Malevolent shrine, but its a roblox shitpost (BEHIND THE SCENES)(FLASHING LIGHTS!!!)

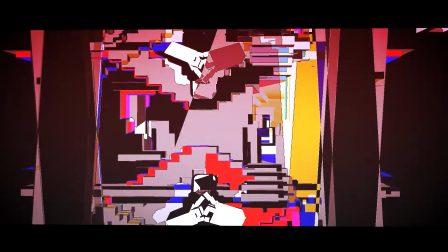249s
so it's a mix of editing and actual rendering. It's like a bunch of houses that converge into one.
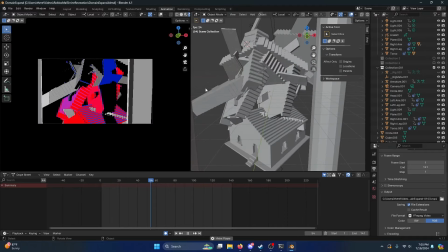255s
It's not actually as complicated,
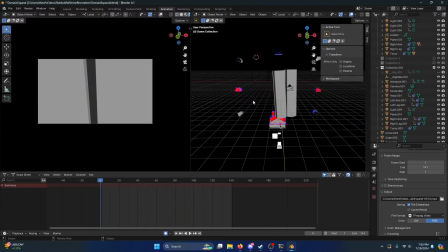256s
but what makes it complicated is the shadings are all inverse and weird and I'm making everything squash and stretch which creates this weird effect and they all converge.
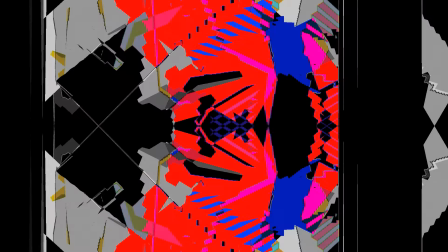266s
But then I added another editing layer where I actually take the video and reverse it and put it on top to make it look more disorientating.
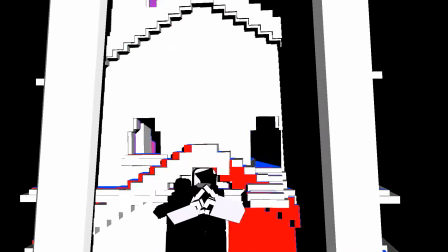273s
And then I actually add a third video which changes the color palette to the more traditional Malvolent Shrink because like
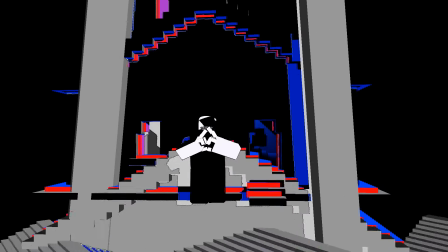279s
in the transformation there's a lot more color and it's like that because you know I thought it looked cool but I actually wanted to match up with the next scene because I actually
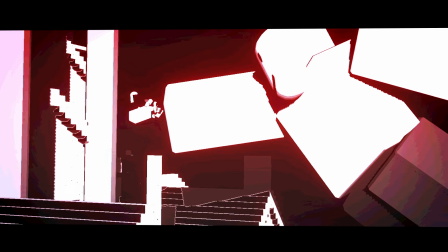285s
made the Malvolent experience. Malvolent my bad.
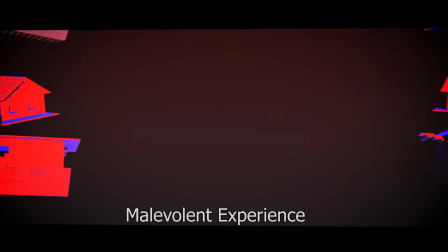290s
Malvolent experience uh white so I had to like redo it but instead of like redoing the whole animation because I actually like this color palette
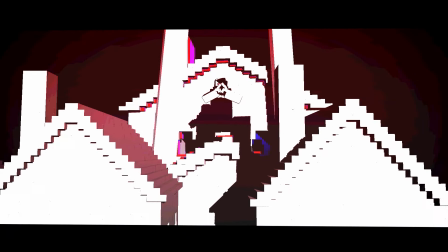297s
I decided to make it a separate shot and edit it into it and you can kind of see the animation how it kind of flashes white so I
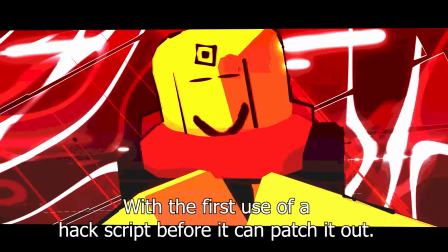304s
think that's a nice nice little detail that I added. I know, I'm glazing myself a little much, but, you know, I honestly feel really proud of this, um,
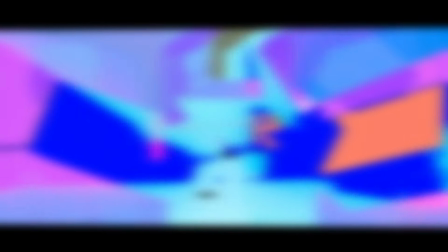314s
um, let's see, ooh,
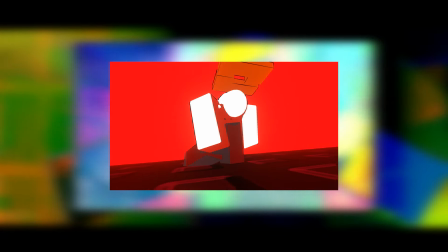317s
okay, so the Raga regeneration scene looks a little different, because the background was added in post,
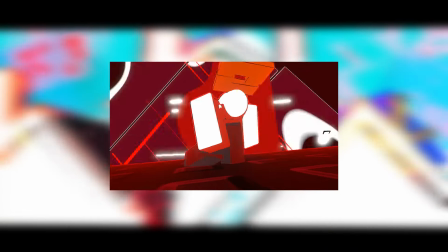323s
because I was too lazy to, like, do animations, I kind of just added the slashes background, I reused it from, like, the Raga walking scene, if I can find it,
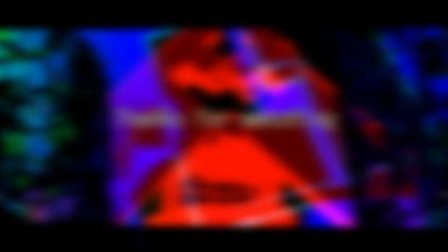331s
Oh yeah, I called the scene with Sukuna looking all confident here,
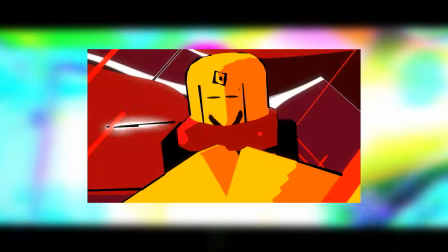338s
Sukuna Zest, so take that as you will.
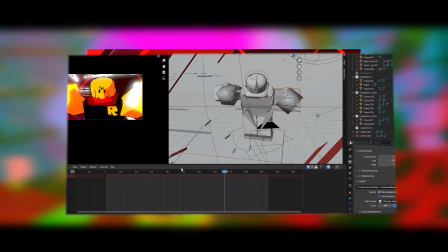343s
Okay, this scene looks complicated, but it's really simple. Let me show the rendering.
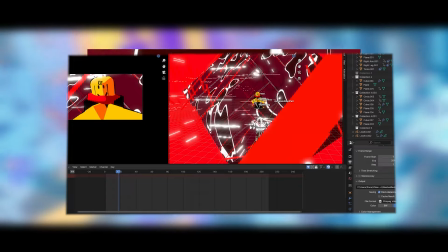349s
So there's a bunch of particles up here, right? And then there's a spinning background over here, which gives the illusion of a bunch of stuff going on.
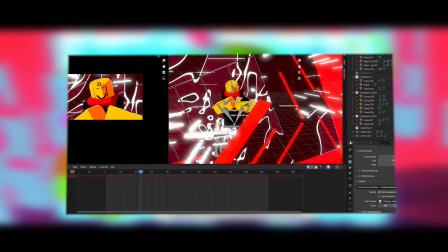355s
And then there's this guy kind of moving around.
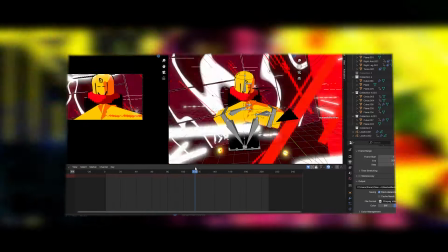359s
I did some squash and stretch if you notice it's kind of let me find it Here a bit he squashes a bit right to make it look a little more dynamic Also,
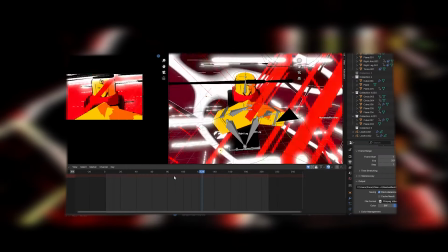368s
I added a bit of shake on the character to show like wind going on them and also all this
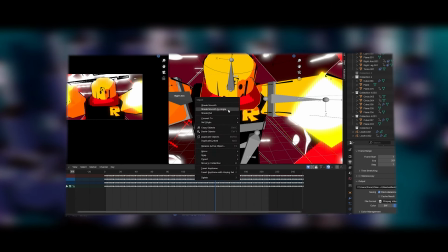373s
Cloth is really doing it's I just shaded it smooth, but if I shaded flat right shoulder angles.
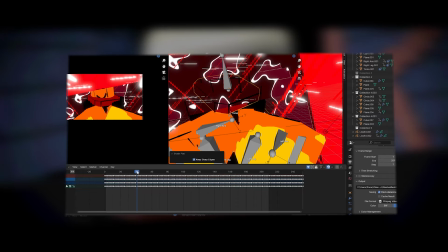380s
It's really just spinning It's nothing too complicated.
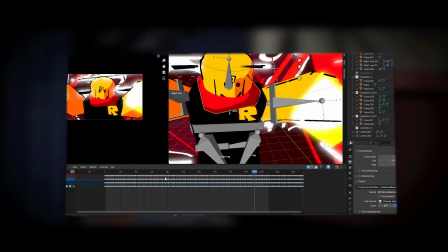384s
It's just really simple like that But I made everything move a different frame rates in, you know, I did the said technique.
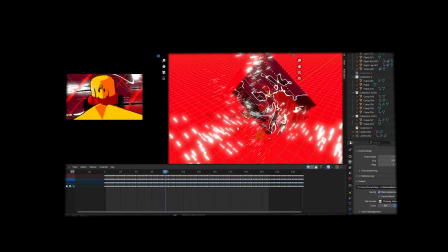390s
Oh yeah, I did like a bunch of particles from the slashes as you can see. It's really chaotic, but also pretty simple and solid view.
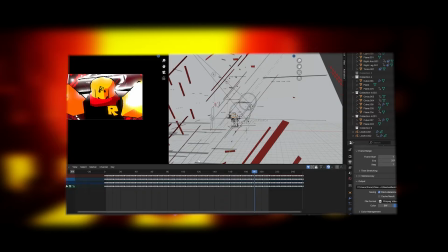399s
I think it turned out pretty well. Oh yeah, the flames are really funny because they're not actually that much effort.
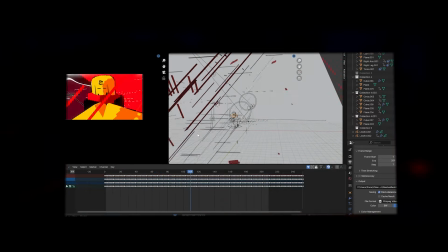403s
All they were was just like a material that I rotated around and it had like an emission.
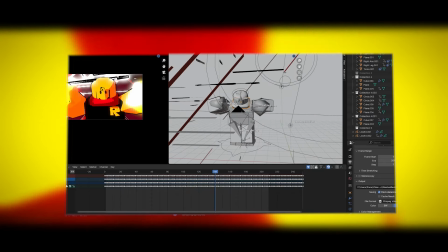409s
It's just a square that's literally rotating. That's all it is.
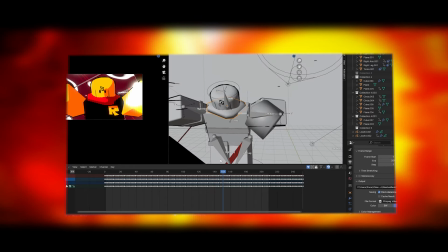414s
If you see here, I just rotated the square and called it a day.
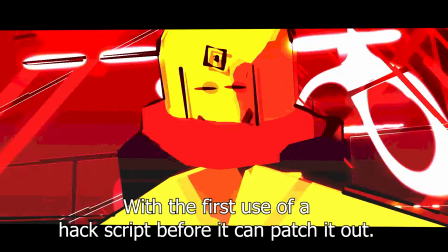420s
And then I added a little fireball effect that kind of grew to make it look more powerful in post.
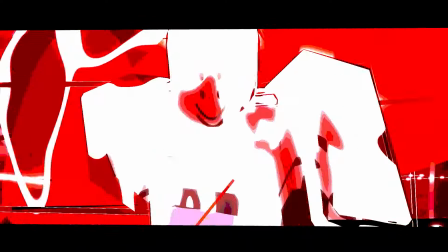429s
I had a lot of videos on top of each other to make the video look more chaotic. Someone showed that power.
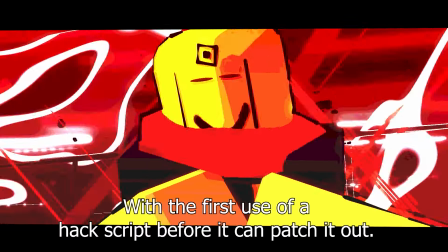436s
Obviously, it's made it a little hard to read. I do recognize that.
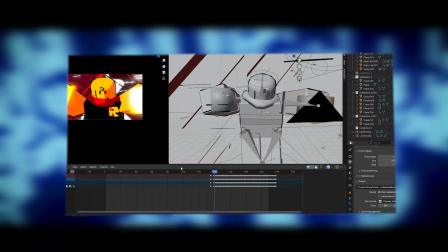439s
I should have definitely been a little more subtle with the effects, but well I kind of wanted to go ham on this so I went ham on this.
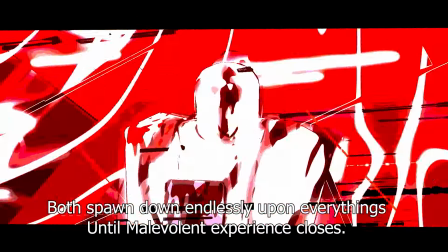447s
Oh yeah, the Raga walk This was a pretty funny one.
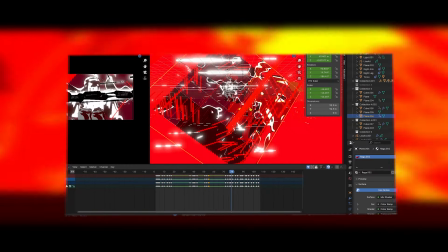452s
So this is the Raga walk The way that it was done is that I basically The material for Raga
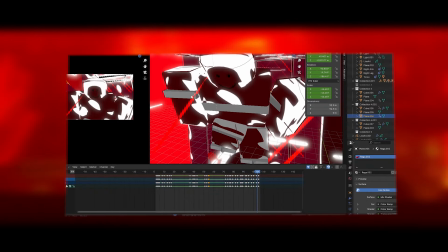461s
It's actually not transparent.
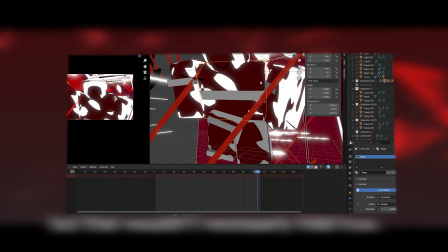462s
It's just a gradient that goes like to a darker color but because it matches with the background it looks like it's transparent and looks like he's being cut
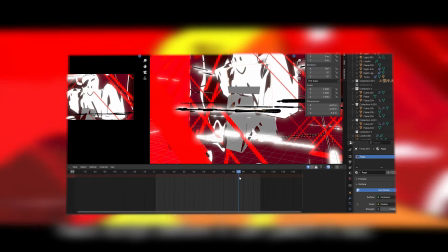470s
up but it's actually just a dynamic noise texture just moving around this scene was a little complicated to do but you know it actually turned
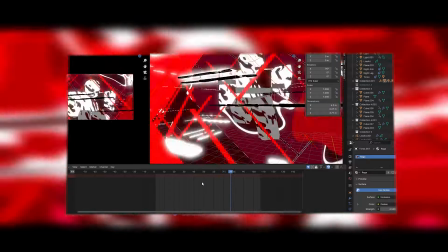478s
out pretty well without much time
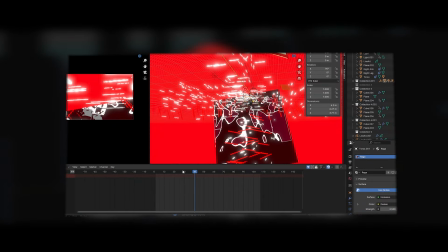481s
you're what also i know a lot of people were like really surprised at this under a week same honestly i just kind of like locked in and like finished a lot of these animations in one day
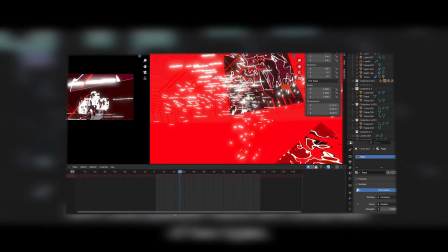490s
the the sakuna with the all the slashes around him and this one was also done on the same day I don't know, man.
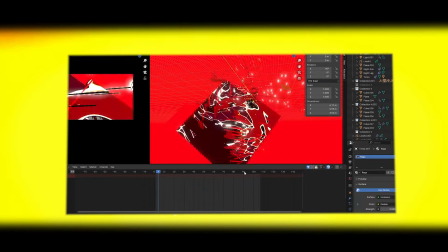497s
I just kind of really went quick with these.